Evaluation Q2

We've got three main groups, I would say. It's gender, age, and economical groups. Yeah, definitely. And I would say we start with gender. Yeah, it's the main one, definitely. Okay, to start with gender, we followed a stereotypical rule for thrillers,
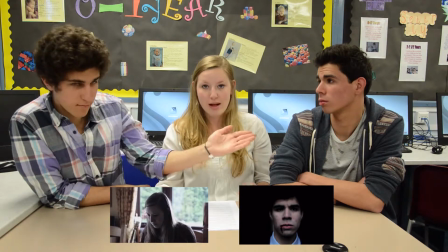18s
as we had a superior male character and an inferior female character. Well, a male female.
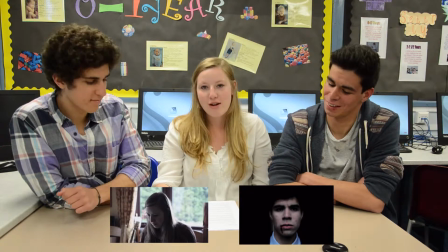25s
And the male character is powerful,
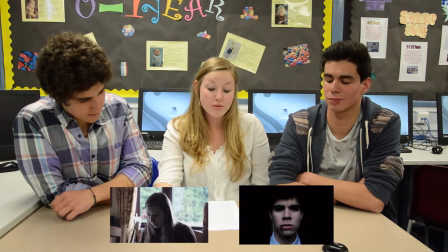29s
dangerous hitman, and the female character is the vulnerable, normal, rich woman and the stereotypical victim.
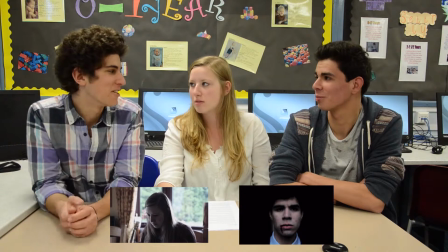35s
Thanks Normal rich.
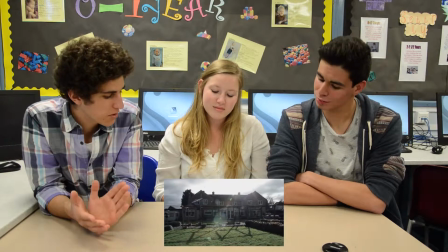37s
Gender is represented through the set in the first two shots, where we see Floyd and you, and he's outside and you're inside.
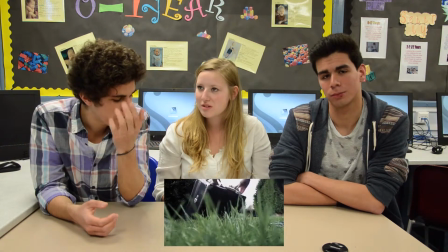46s
And this is stereotypical role allocation for male and female, because the man is working outside and the woman stays home. In our movie also gender is represented through the mise-en-scène. That's also really important because we used costumes and props as, for example, the woman was wearing in the morning, was it a pink one?
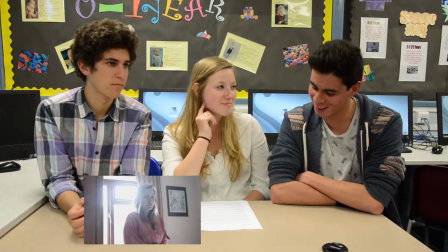65s
Yeah, a pink dressing gown, a really short one, and a short black skirt as well.
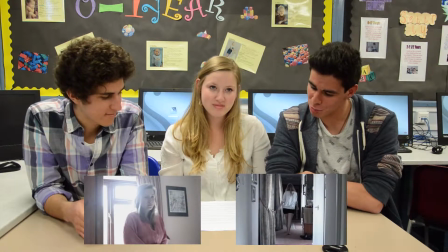70s
Yeah. Which was also typical for a woman. Yeah, definitely.
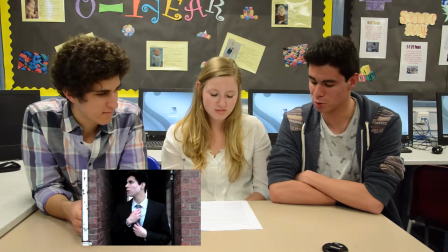74s
The male character was wearing a suit, which is also stereotypical for a male character and for his job. Also, I was wearing a briefcase. Yeah. Another point for mise-en-scène definitely is the close-up onto the stereotypical woman's long fingernails.
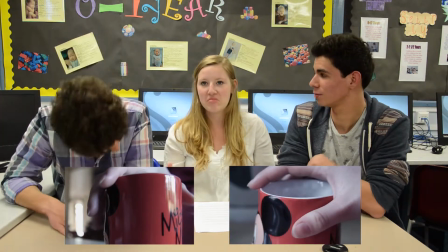89s
They're long and well looked after, and that's like a stereotypical sign for a nice, pretty woman. A point to the content is that you see the hitman and the untypical female character interacting together in the same shot,
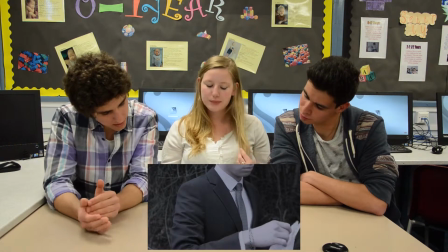104s
what makes them seem equal. It also gives the untypical female another note to her powerful appearance. Gender is represented also through distance.
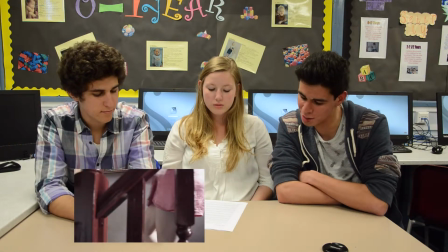114s
There were used many close-ups onto the female legs and private areas, which also gives a sexual tone to it. There are also close-ups onto the male, which makes him look dangerous and powerful. The male character is the male character is also shown in a low angle, which presents him as powerful and superior. Gender is represented through editing, as there are shots of the stereotypical female character,
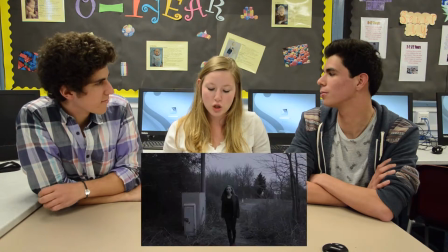141s
well, the victim, and after that there is a shot of the contrary female character, who definitely is not stereotypical at all, as she's represented as dangerous and powerful. She is also represented through the mise-en-scène, as she, the untypical woman,
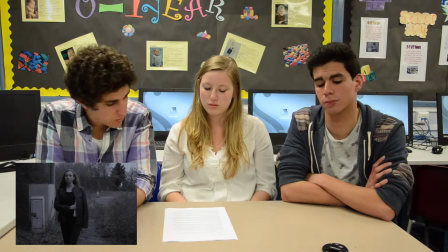156s
is dressed in black and wearing dark makeup, which stands in contrast to the other female character.
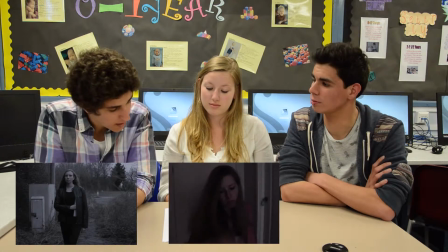161s
The other female wears either no makeup, as she just got up,
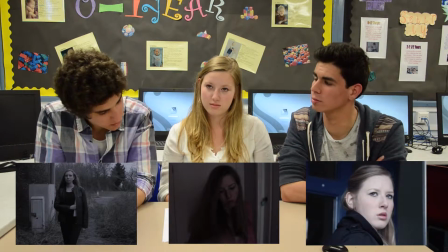165s
or nice glamorous makeup, which makes her look nice, important and innocent at the same time. A similar editing process is shown when the hitman is shown first and the female character afterwards. We show three different stereotypes and anti-stereotypes right after each other. Gender is also represented through habits, as the stereotypical female characters in the kitchen making a cup of tea, which is typical for a woman, referring to a role allocation. Her habits and the habits of the other female character, the anti-stereotype, stand in strong contrast to each other. Both women show like neutral faces, like neutral expressions on their faces, as they follow their normal daily routine. For one woman it's normal to, get up, get in the kitchen, have a cup of tea, get ready, go out, do her job. And for the other one, it's normal to deal with dangerous criminals, with murder and crime, and handing over contracts, including murder, to a hitman. Another point to the appearance of the male characters is the fighting scene,
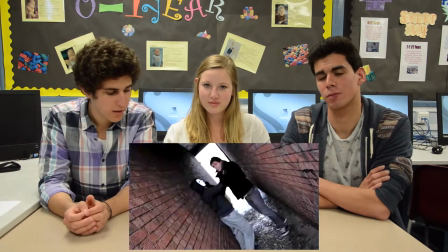230s
as two stereotypical male characters are fighting against each other.